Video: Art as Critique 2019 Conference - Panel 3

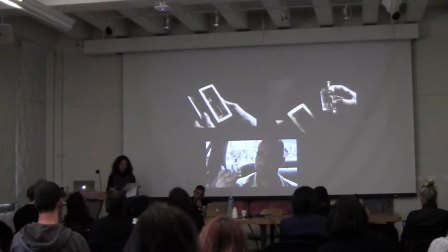At the same time, the presentation of Yaku is embodied in the vial, mirrors its stabilization as something that can be presented on the screen. And there's a very slow shock, right? It's constantly showing you the water within the vial of water, and we're constantly looking at it for a long time.
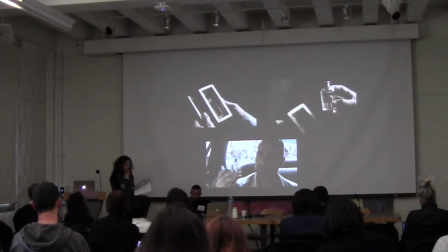The point is not only that a commodity logic returns to the scene because it appears in front of a bottle, but that the movie stabilizes water as something presented visibly.
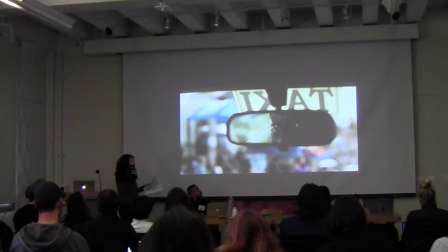And I think as I was putting together the slides, I noticed that the very next scene, when he says, This is the next scene which I think is really interesting because it suggests both a point of connection and disjunction, right? So he recognizes the word, he looks back at him, of course their eyes don't necessarily meet, but if they were to meet it would be through their eyes, right?
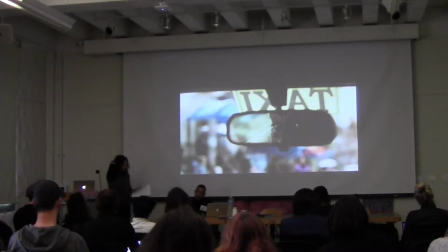So I think there's a kind of emphasis on the visible as a visual, as an important carrier. So the drive to make water visible in text-tractic mimics the very processes we attempt to problematize. The body of the grandmother water, on the other hand, neither contains nor makes water visible the same way.
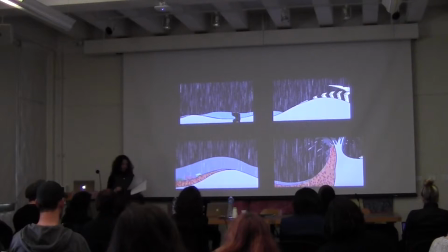Although we are sometimes given visual images of rain or floods on screen, often we are also just given the body of the Vula herself who stands in for water, but where liquid water is not visible as such. So she both is and is not water. And water is not exclusively her, so others can become water too. So at the moment of the storm,
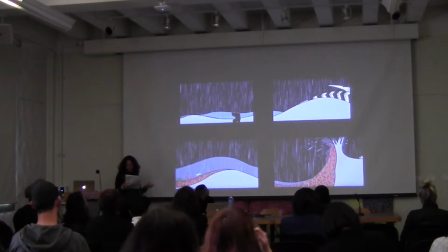the bodies of the protesting peasants and the army that are fighting take the visual form of flashing waves, so the people protesting and the black and white are the arm. So they also become water in a sense. So the destruction remains.
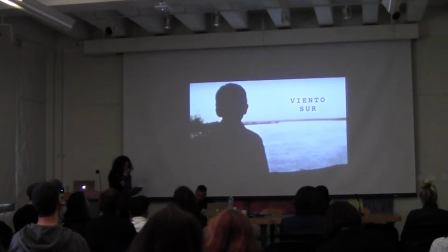Okay, let's go on to the next, the rivers. So water shows up in Fasensima's short film Bifusur, a large unnamed river on the edge of which a conversation is taking place between two brothers,
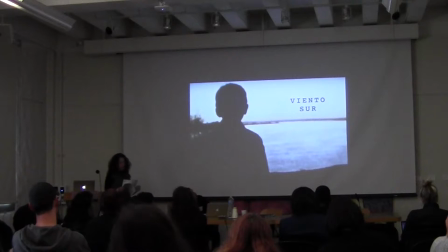sometimes during the dictatorship of Alfredo Sucostar and Caraguay. Looming over the brothers is this threat of being detained, tortured, and killed. The form of their opposition to the regime isn't clear or is purposely generic. Basically, they just talk about a cause they don't want to mature.
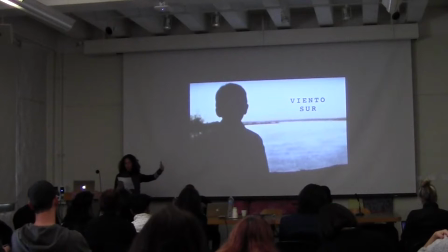One brother wants to cross the river and sees it as a line of flight to safety because the far back of the river represents another country. The other one doesn't, and he throws that threat with different impediments to his brother's expectations to cross. So first he says, sometimes he just refuses to answer, or he delays his answer.
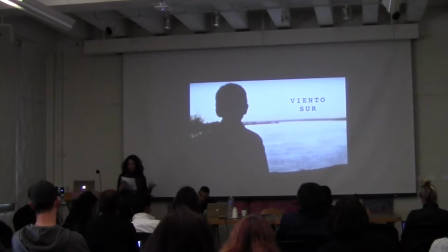When he does answer, he says no, they need to wait for the weather to change. He doesn't want to steal a boat to cross the river because that's a stain on his honor. He says that they may die on the river. And finally, that crossing and being far away is a fate worse than death or imprisonment. So while the film is called Lientosud, where the title refers to a change in the weather,
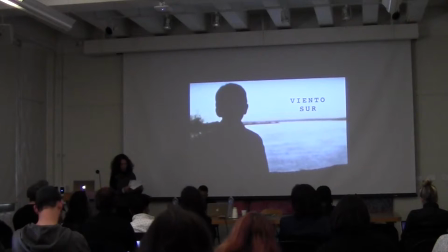which might or may not allow them to cross, It is the river rather than the wind that occupies the girls in the film. It loses a threshold against which they have written a decision. As a natural barrier, it presents certain material difficulties to the brothers. But as a nation-state frontier, it promises a change in social and political conditions once traversed.
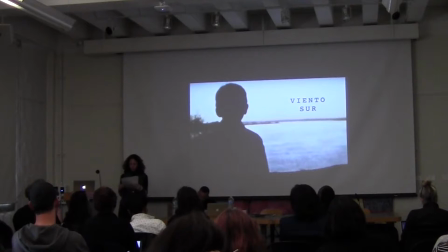The waiting ends when one brother decides to cross the river. While the other brother does not follow, he accepts in becoming other. That involves changing their names, so that they won't each betray each other under possible capture and torture. While the one who leaves takes the name of their father, the one who stays inscribes himself in a different genealogy,
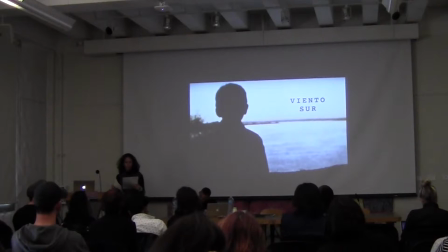becoming Ramón del Río, and giving finally the river a quality of name. So through the name it also takes on the figure of the ground, something against which and out of which his identity emerges. In giving us this river, Encina draws on older archives of water embodiment,
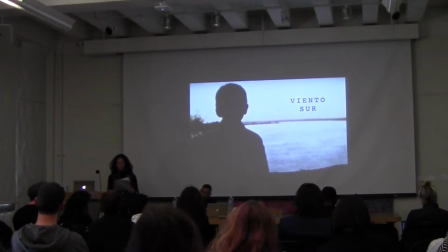which offer a more fractious problematization of our access to water, away from thresholds of usefulness and intelligibility. But it is not that her river specifically opposes water understood as resource, or water as steady reserve. Her river is much more open-ended than that.